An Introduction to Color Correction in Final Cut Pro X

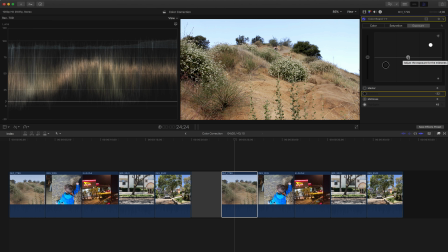4:12 So this you can just make the entire clip a little bit brighter or darker with everything that's in the between. For this clip, I'm going to drag it down a little bit, bring some more detail back into the plants and the trees there. Now, this is just adjusting the exposure.
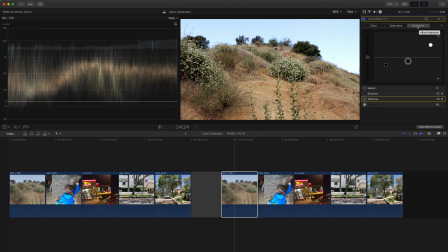4:29 You can repeat these same steps to adjust saturation, color, and other areas of the video. But use this checkbox to see before and after. So here it is with the adjustment, and then here it is without the adjustment.
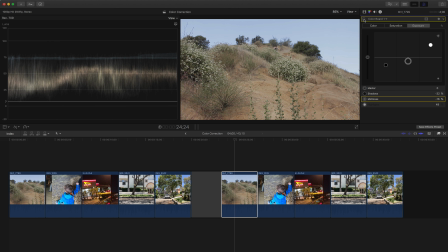4:44 You can see without it, we definitely can see now how washed out this clip is, where if I add the color correction, we bring a lot more detail and a lot more depth into this clip.
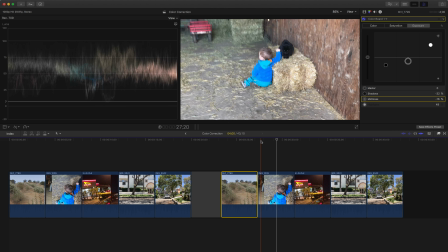4:55 Now let's move to the next one. This one is pretty straightforward, just a little cat there and not too much going on.
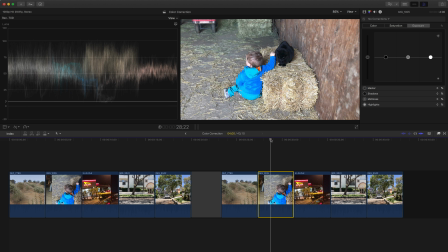5:04 You might not see anything wrong with this clip, but let's do this same thing. We're going to drag the highlights up a little bit. Don't have to go up too high this time, and then bring our shadows down. And the midtones, we'll go down just a little bit with midtones.
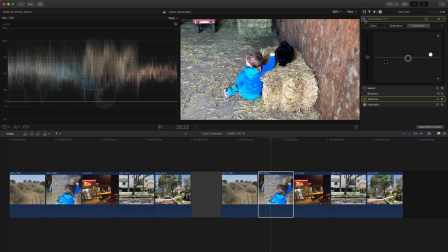5:22 So now I'm going to uncheck the box, so we'll see before and after. And afterwards, this black cap becomes a lot blacker, and we get some more detail in the shadows and some other areas of this clip.
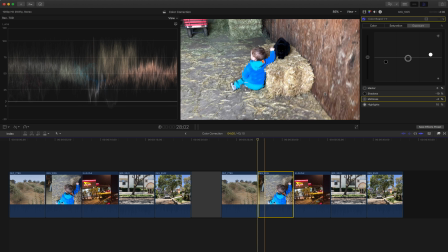5:38 So again, let's play it from the beginning, without the adjustment, with the adjustment, without, with.
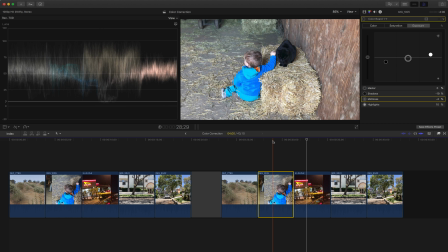5:46 So definitely something that's very subtle, but I recommend doing this for your clips to bring some more detail back into them.
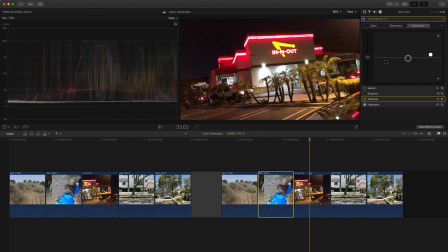5:54 Now this is a night shot, and you can see there's a lot of detail already missing in this clip because it was too dark. This was shot on an iPhone, so there's not much detail here. But with a little bit of adjustment, we can make it look, in my opinion, a little bit better.
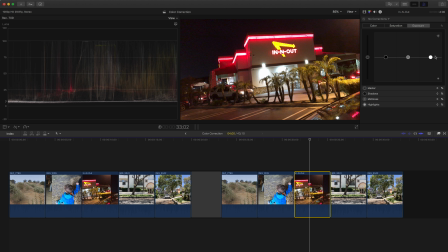6:09 So I'm going to adjust the highlights here. We'll bring those up just a little bit. Go to the shadows. We'll bring those down. As you can see, most of the graph on the left there, if we look at the scope, is going down because most of this shot is darker.
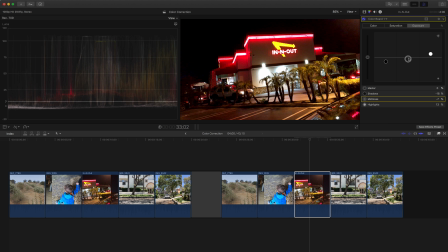6:26 And midtones, I'm also going to bring those down just a little bit. Really make the lights here pop out. So again, before, see a lot of haze. You can see some of this light in the top right of the clip. And if we enable the color correction, all of a sudden we get this really dark area around the store.
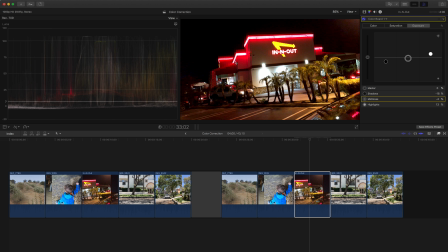6:45 The reds really pop out a lot more just from that little bit of an adjustment there.
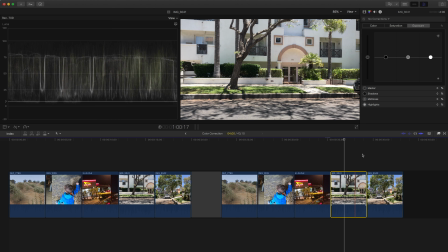6:51 And then one more clip here for this tip. This one, it's an outdoor clip during the day, so there's a lot of light, which is good. We don't have to move the highlights up too much. Same thing, the shadows here are pretty good, but I'm going to bring those down a little bit.
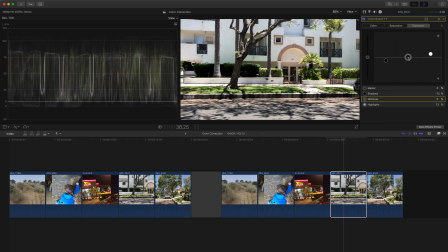7:09 And in the middle here, we'll bring them down just a little bit. We'll add some more shadows. Again, you might like it brighter, darker, color. It's all up to you what you want it to look like, but there's a little adjustment there, so we see before and then after.
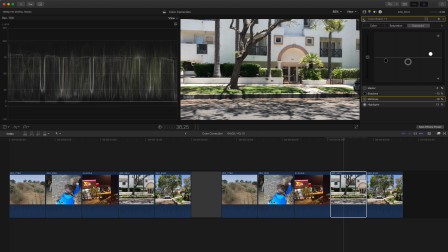7:25 And especially afterwards, we get a lot more depth, looking specifically at the balconies here. That's where there's some big contrast between the white walls and the darker railings on the balconies there.
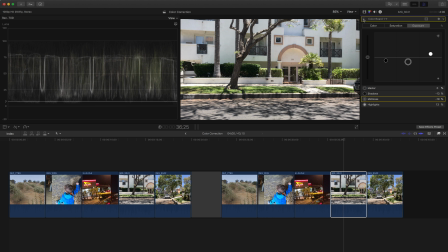7:41 So seeing it before and after, you can definitely see that detail there. Now, one other tip, because a lot of times you're going to be working with maybe 50 or 60 clips on a really big project that are all shot in the same location. You don't necessarily want to make all these adjustments and have to keep making them for every single clip.
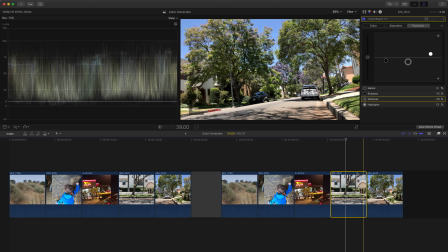7:59 So here I have another clip shot in the same location, just looking at the street. So I'm going to copy this first clip, Command-C, or you can go up to Edit and Copy. And then I'm going to go up to Edit, and there's an option here to paste the effects of this clip.
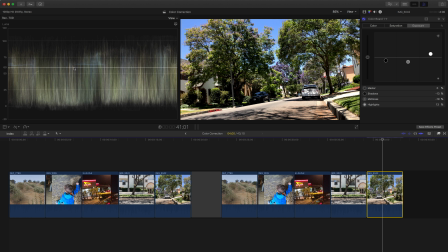8:14 I'm going to say Paste Effects. And what that does is it pasted the color board effect right onto this clip.